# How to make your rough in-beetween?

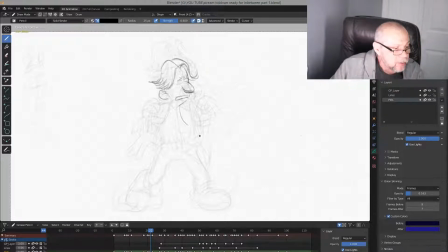(21:01)
You're very welcome. Yeah, okay, yeah. I think if you actually work with that, and I'll show you more. Yeah, and it's piano and 30, right? Asking me or tell me what's going on.
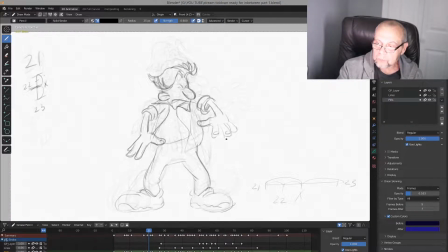(21:19)
Yeah, see, and continue work with that. Again, feel this form and shape, and you see the arc.
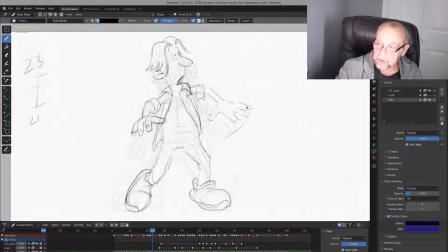(21:40)
It looks like this is supposed to be right here, right? An arc. This is an arc too. Inside, goes more this direction.
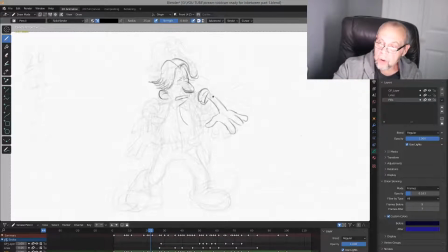Okay, that's like this,
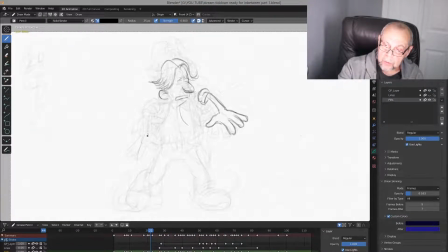(22:14)
and here too we have here and here, right? Just when you have arcs, it's no problem. Usually it helps you a lot to feel what's going on
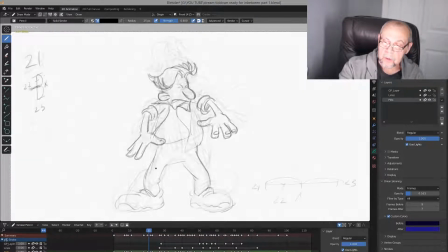(22:31)
with that shapes. And this is closer to, this is for shortening, you see, no big deal, has to be for shortening.
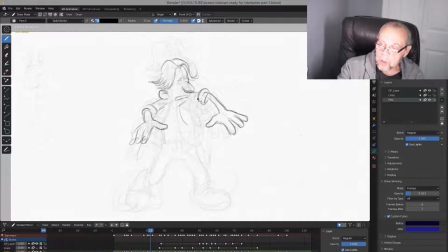(22:51)
And here, and this part, it looks like a drag, right? This part is drag, this part is drag.
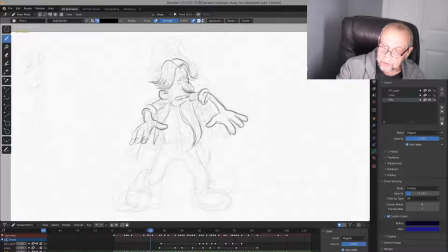(23:12)
See? And again, closer to that, which means not really turn yet so much. Same here.
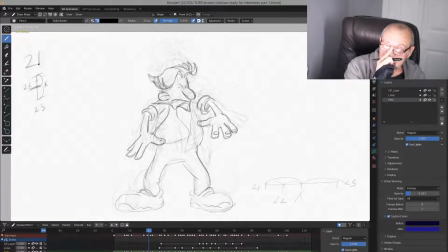(23:30)
Why we do this? Why it's actually it's favor to the 21st, because when the character is in the position, down position, right, you have to show his weight.
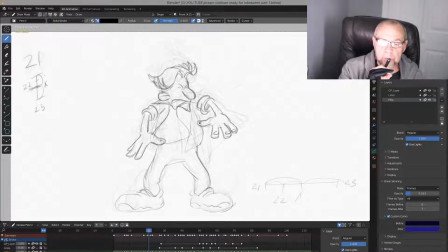(23:46)
Weight gives you feelings, the character is alive, not just drawings. You simulate weight. Actually, I'll tell you one thing really important. Weight is probably hardest part to do. Not probably, exactly.
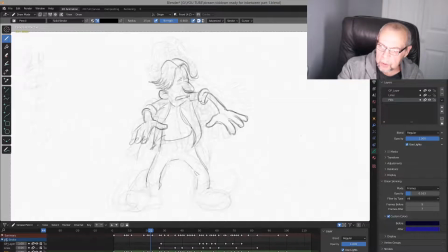(24:08)
And here is more feelings of the weight. You show some kind of, what's called, existing of, hold on, yeah,
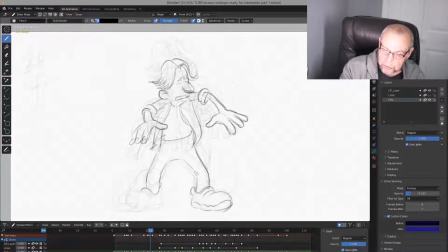(24:28)
inertia, inertia, it always shows you the weight. And that's why it's so important. Oh, okay, I'm sorry, just miss it.
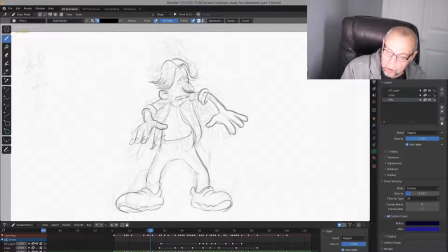(24:47)
Right here. If you see, sometimes you need to make
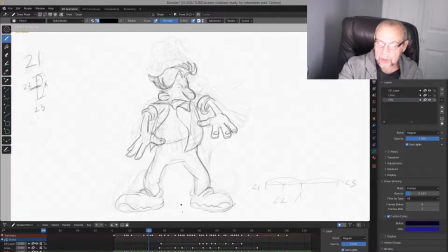(25:04)
some partials or some parts of the characters longer than they are. Why?